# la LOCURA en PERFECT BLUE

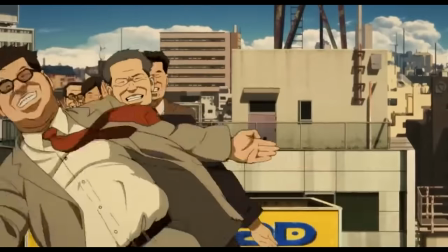0:00 La obra cinematográfica de Satoshi Kon se ha caracterizado por ser tan corta como influyente.
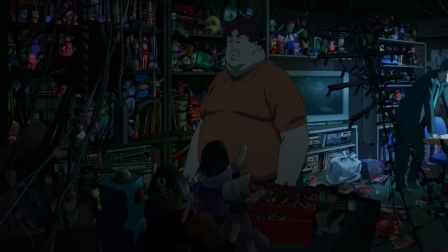0:05 A lo largo de sus 9 años de carrera firmó 4 títulos, vaya títulos.
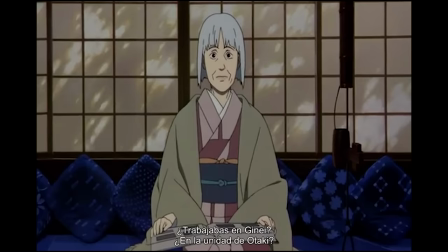0:09 Arrancó con Perfect Blue en el 97, Millennium Actress en 2001, Tokyo Godfather dos años después y finalmente Paprika.
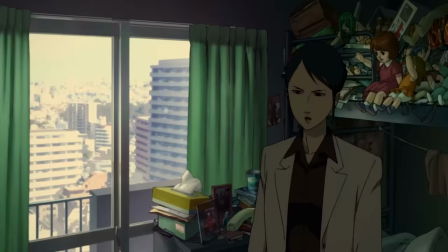0:16 Todas ellas tienen algo en común, el tema de la memoria, la identidad y el jugar con la idea de desdibujar el límite entre realidad y sueño.
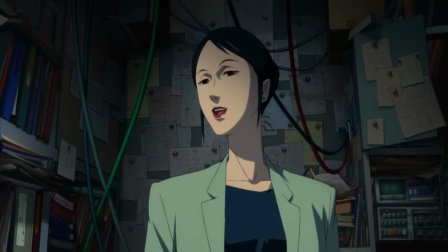0:23 Sus personajes principales, casi siempre femeninos, tienen dudas constantes sobre su propia existencia.
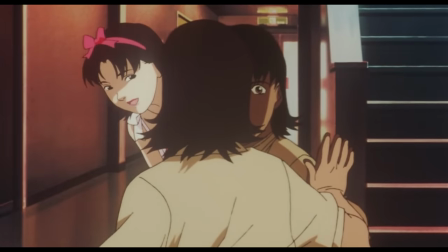0:28 En Perfect Blue lo vemos a través de Mima, que sufre un problema con su identidad, al punto de tener alucinaciones consigo misma, sufriendo episodios de despersonalización.
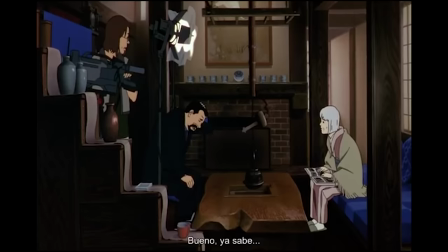0:37 En Millennium Actress, con la actriz que reconstruye su pasado, desde un recuerdo personal, emotivo y por ende sesgado, rehace en la historia de vida de la protagonista.
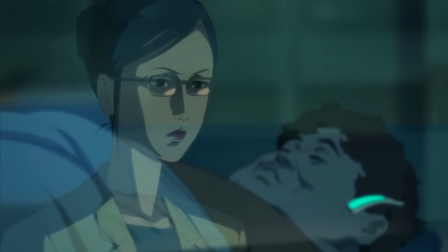0:45 O en Paprika, que a través de los sueños unos detectives investigan a un criminal, que ha encontrado la forma de colarse en la mente de la gente mientras duerme, para destruir su personalidad.
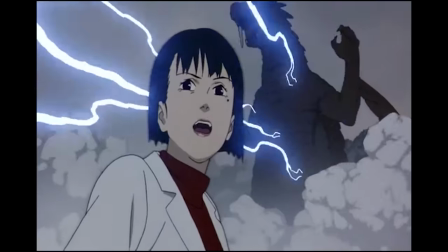0:54 Recuerdo, identidad y sueño, tres elementos que forman parte de la conciencia.
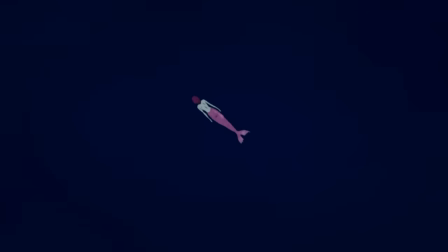0:59 Como veis, lo relacionado con el subconsciente, entendiendo como esto el propio conocimiento que tiene una persona sobre su existencia, fue una obsesión en la obra de Kohn.
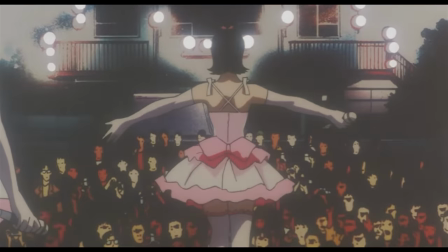1:07 Su primer trabajo, Perfect Blue,
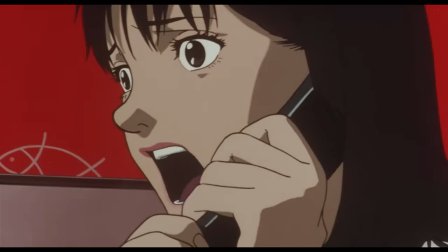1:09 explora algo tan complejo como la cultura japonesa y profundiza en cómo las presiones sociales pueden afectar sobre la percepción que tienen los individuos del mundo.
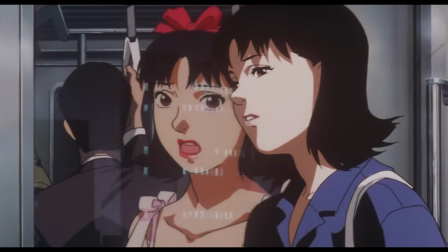1:17 Partiendo de esta base, nos enseña los trastornos que puede sufrir una identidad.
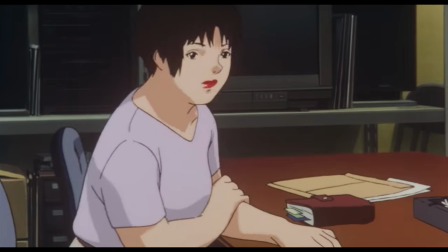1:21 Este ejercicio no lo realizará solo sobre el personaje de Mima, sino también mediante Rumi, su manager, y Mimaniya, su principal fan.
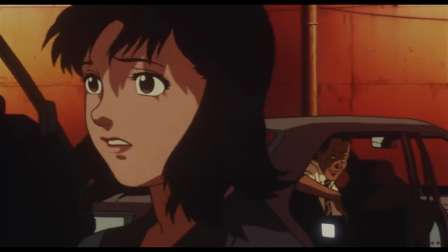1:28 A través de los tres se pueden ver las consecuencias de vivir en una sociedad más exigente y opresiva de lo que aparenta.
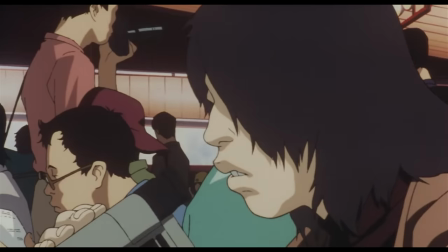1:34 Los problemas que generan un entorno tan tóxico se manifiestan a través de trastornos, que en ocasiones son particulares de la cultura nipona, como el fenómeno Ikikomori.
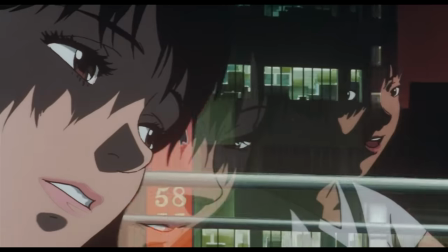1:42 En este ensayo rastrearemos qué trastornos presentan cada uno de ellos, y cómo Kong los representa a través de la pantalla de una manera magistral.
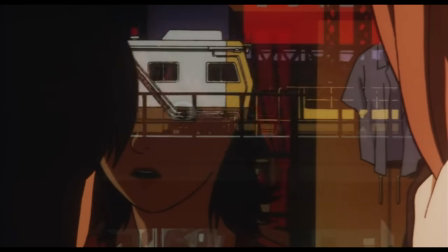1:51 Por poneros un ejemplo, continuamente la veremos levantarse de la cama, La repetición de esa misma secuencia nos confunde como espectadores,
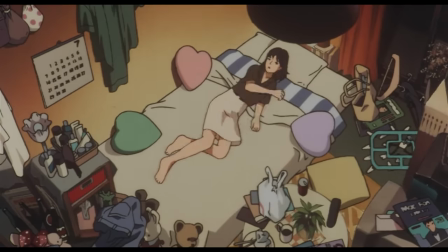1:57 nos descoloca para que no sepamos si está soñando, si es real o solo si son sus fantasías.
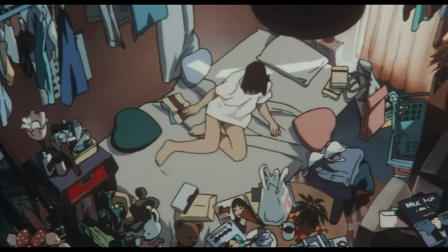2:03 Pero antes de meterme en faena, una curiosidad.
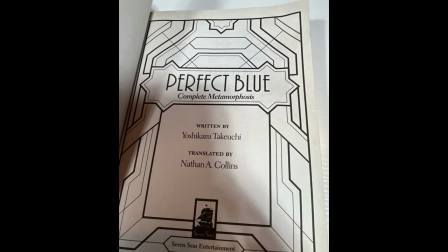2:05 Perfect Blue no es una idea original, sino que es la adaptación de una novela titulada igual, Perfect Blue Complete Metamorphosis, escrita por Yoshikazu Takeuchi.
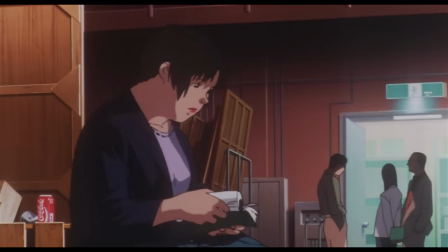2:13 Y me temo que el único parecido significativo entre ambas obras es ese, su nombre.
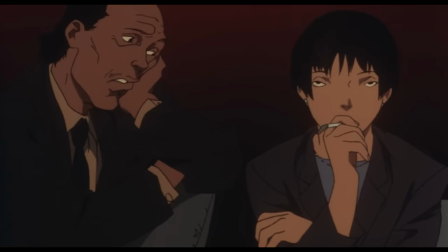2:17 Satoshi Kon toma a los personajes y el contexto original para reescribir la obra, dándole mucha más profundidad psicológica.
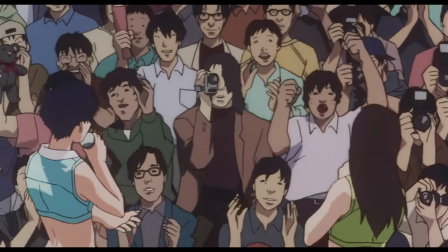2:24 Ambas hablan de cómo una joven sufre el acoso de un fan obsesionado con ella y con que mantenga su pureza.
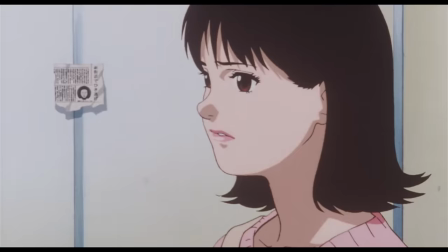2:30 Kon crea conflictos que no están en la obra literaria. Por ejemplo, en el libro, Mima no tiene dudas al transicionar de idol-actriz, ni se enfrenta a tener que madurar,
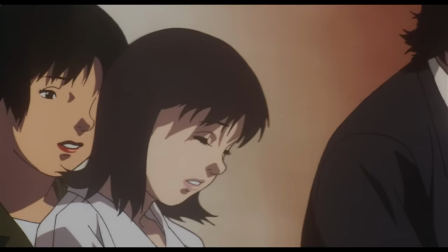2:38 ni tampoco es demasiado consciente de que está entrando en una industria que la quiere cosificar.
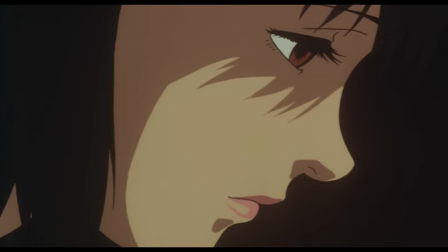2:43 En la novela, el personaje es mucho más plano, siendo el típico thriller de cazador que acecha a sus víctimas.
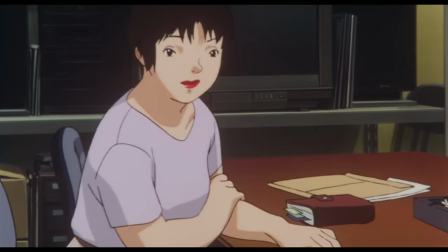2:49 Y luego está lo de Rumi. En el libro es simplemente un personaje intrascendente.
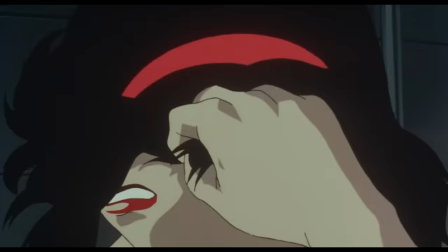2:53 No tiene problemas mentales ni nada por el estilo, así que podéis imaginaros que el final también cambia.
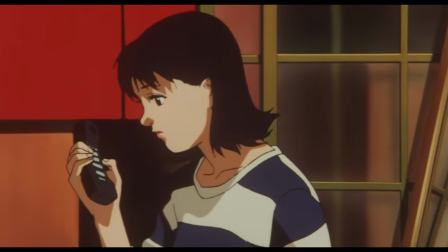2:59 Perfect Blue, la animación, no es una cinta complaciente que le ponga al espectador las cosas fáciles.
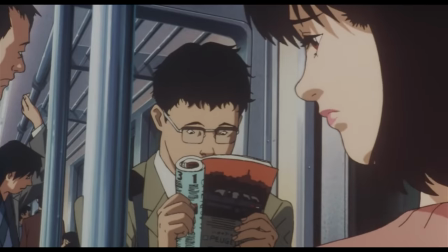3:04 Eso sí, Kong lo cargará de símbolos, de juegos de colores y yo qué sé. Lo hemos hablado por aquí.
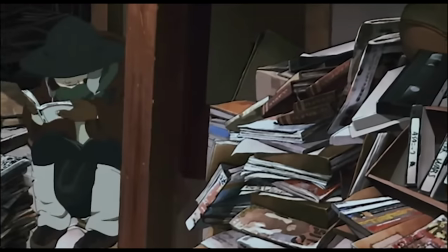3:09 Sea como fuere, Kong en todos sus trabajos hace que el espectador ponga algo de su parte. Os aterrizo esta idea, mirad.
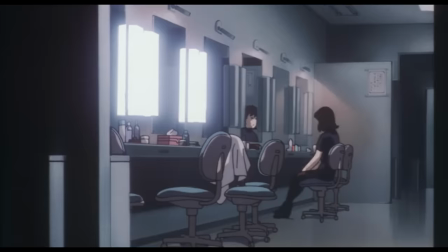3:15 La animación no está contada de una manera lineal. El relato está desordenado y en él se mezclan tanto situaciones que vive Mima como sus propias ilusiones y sus paranoias.
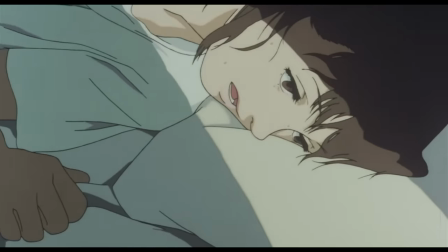3:24 Ese orden tan desordenado está hecho a posta para compartirnos la confusión que tiene en su cabeza.
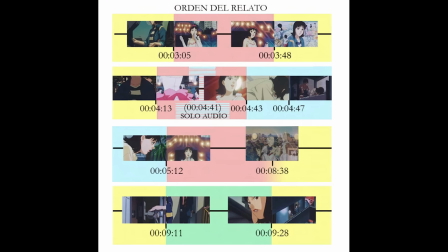3:29 Y eso es algo que ocurre desde el primer momento del metraje. Por ejemplo, en tan solo los 10 primeros minutos de animación se entrelazan cuatro historias.
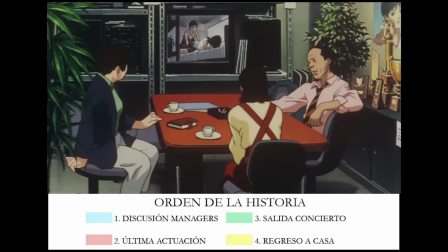3:37 La de su vuelta a casa, la de su última actuación, la discusión con el manager y la salida del concierto.
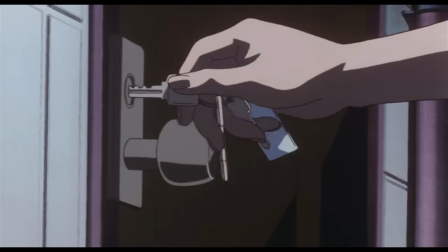3:43 Cada una de ellas presenta al personaje. La vuelta a casa muestra la persona que hay detrás del artista.
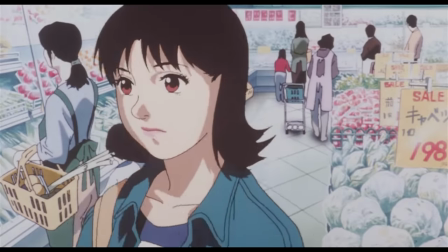3:49 Es como cualquiera, haciendo cosas tan rutinarias como comprar en el supermercado. La última actuación nos presenta su vida pública y su carrera.
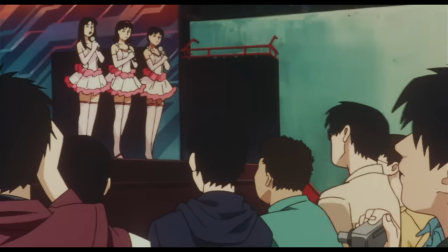3:56 Gracias a los fans sabemos que es una celebrity influyente. Luego tenemos la conversación sobre su contrato,
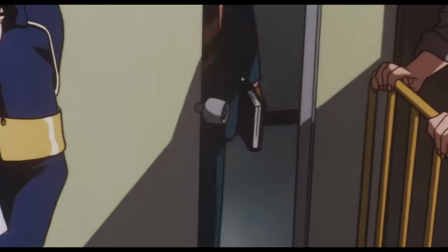4:02 en la que conocemos sus miedos e incertidumbres y finalmente la salida del concierto, que es la transición de una vida a otra.